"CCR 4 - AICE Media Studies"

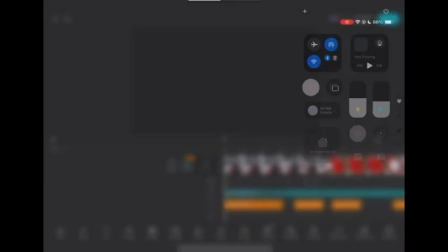Hi, my name is Natalie Pidi Rosales, and I'm currently a student taking the AICE Media Studies course.
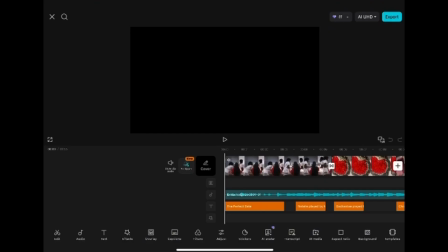In this video, I'll be addressing the question, how did you integrate technology, software, hardware, and online in this project? So, throughout the production of my my thriller opener, technology played an important role in every stage of the process,
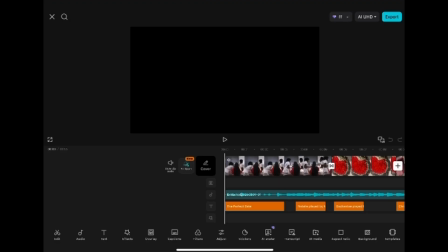including the filming process, the editing process, the planning process, and documenting the entire project.
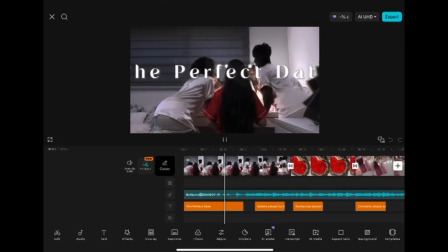My group and I integrated a combination of hardware, software,
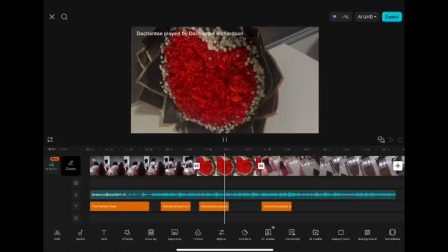and online technologies in order to successfully produce our final media product.
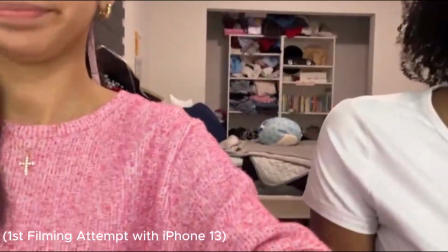So, to begin with, during the filming stage,
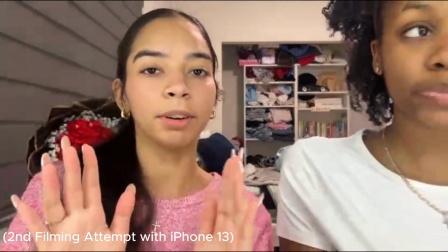we originally used an iPhone 13 to record our first version of the opener.
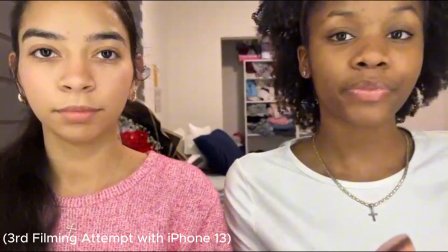So, because smartphones are often used in modern media production,
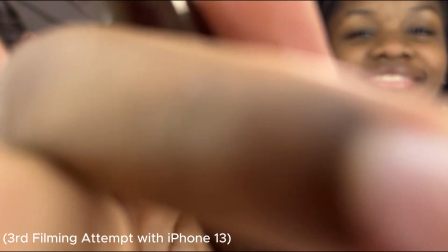since they're accessible and since they allow creators to quickly capture footage,
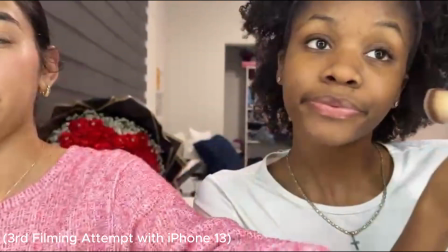it was more efficient for us and we wouldn't have gotten overwhelmed with the
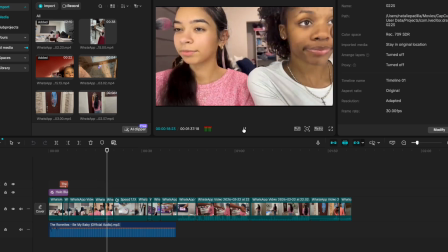confusing professional equipment. However, after reviewing our first attempt, we noticed several technical issues.
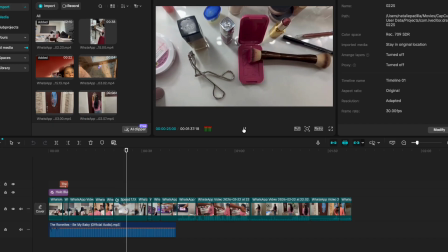The footage appeared shaky because we were filming handheld,
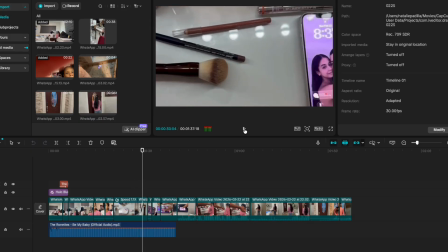and the lighting was not strong enough to create that suspenseful atmosphere that we wanted in our film opener.
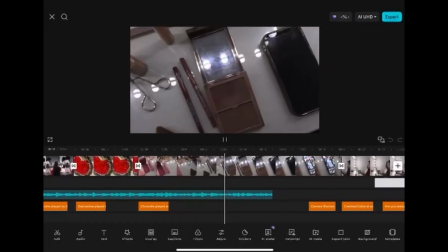So, because of these limitations, we later switched to using professional equipment from Beacon TV.
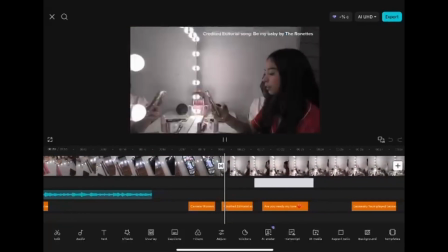So, we were able to borrow a professional camera, a tripod,
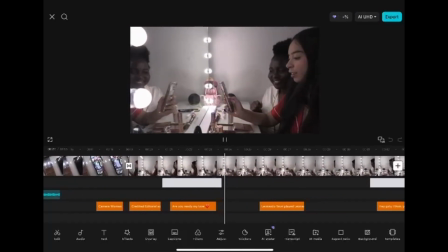and lighting equipment, which significantly improved the quality of our footage.
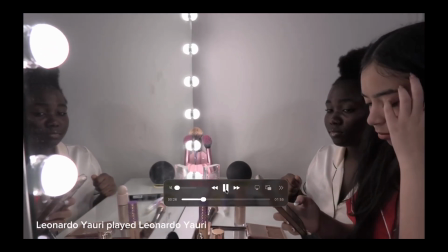For instance, in the opening vanity mirror scene, there are two characters sitting in front of the mirror while getting ready.
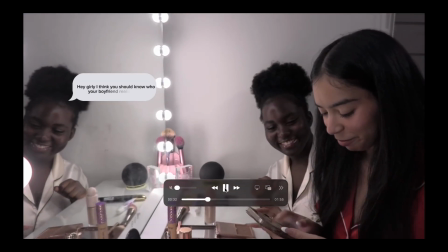The professional camera and lighting helped make this image clearer and more cinematic.
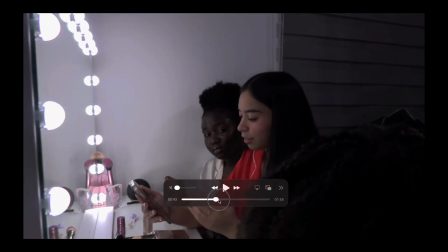Additionally, the mirror lights, the vanity lights, created a dramatic lighting effect, which helped establish the mysterious tone of the scene.
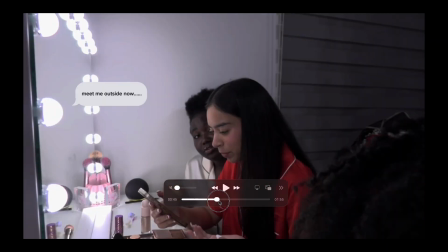The tripod also stabilized the camera, and this helped make the shot look even smoother and more professional compared to
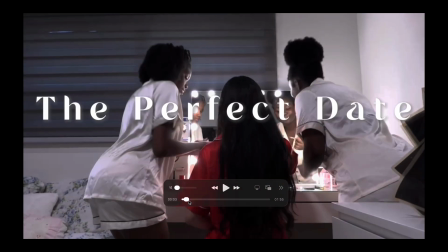when we were just using the original handheld footage with the iPhone. According to the Attention Economy case study, modern audiences have short attention spans, meaning that media creators must capture attention quickly through strong visuals and engaging content.
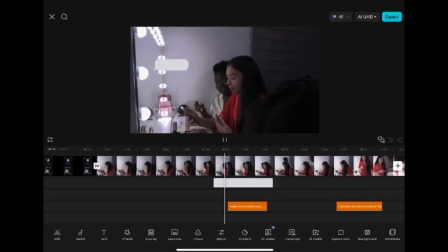So, by using this higher quality equipment and the ability to have controlled lighting in scenes like the vanity shot,
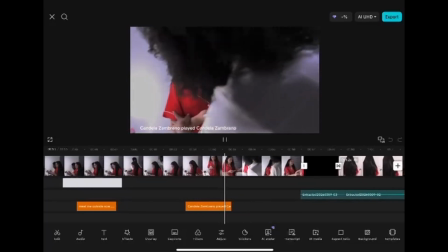we were able to create a more visually appealing opener that would keep the audience interested from the beginning of our film.
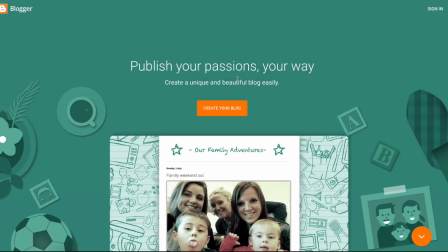In addition to the hardware technologies, we also integrated online platforms throughout the project.
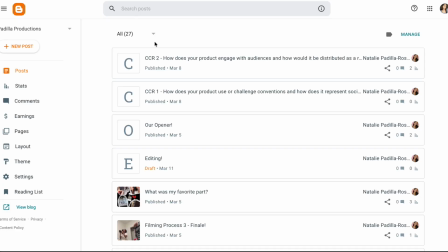So, one of our most important online tools that we used was Blogger,
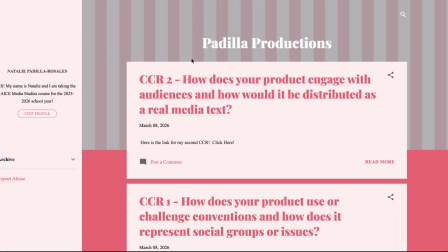and Blogger basically acted as our digital journal for this whole filming process.
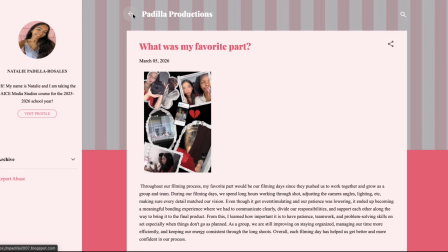So, on Blogger, I was able to document every single step of the project, including our research, our planning,
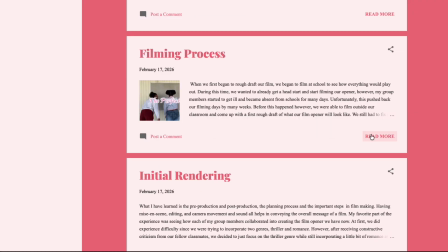our pitch presentations, our storyboard, our scripts, reflections, our filming processes, editing, and so much more.
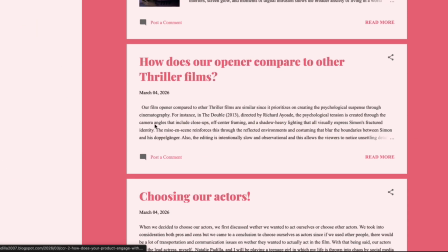Having the ability to use Blogger helped me organize my ideas and track the development of my film opener.
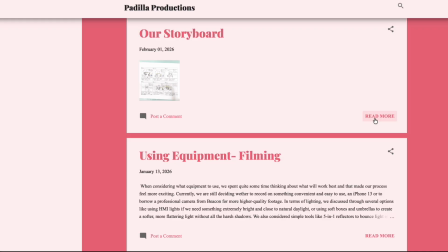For example, when we planned our shots in advance to a storyboard,
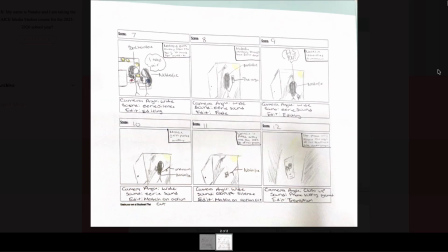we were able to visualize scenes like the hallway walking shot where the character and our protagonist is walking down a dimly lit hallway.
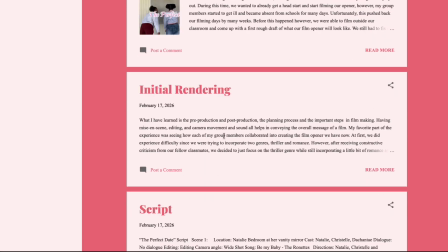So, having the opportunity to plan shots like these beforehand helped us a lot to think about
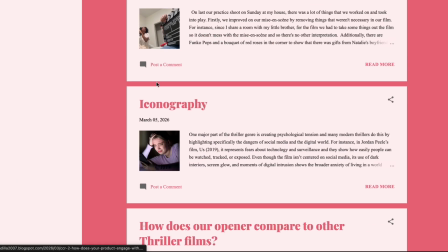how the camera angle and lighting would contribute to the suspenseful atmosphere that we were trying to create for the viewers.
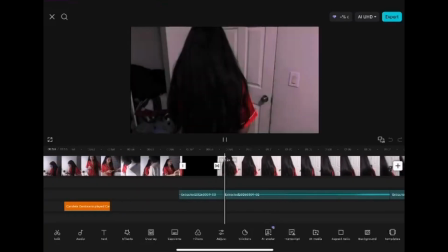Another major technology that we used was our editing software, which is CapCut.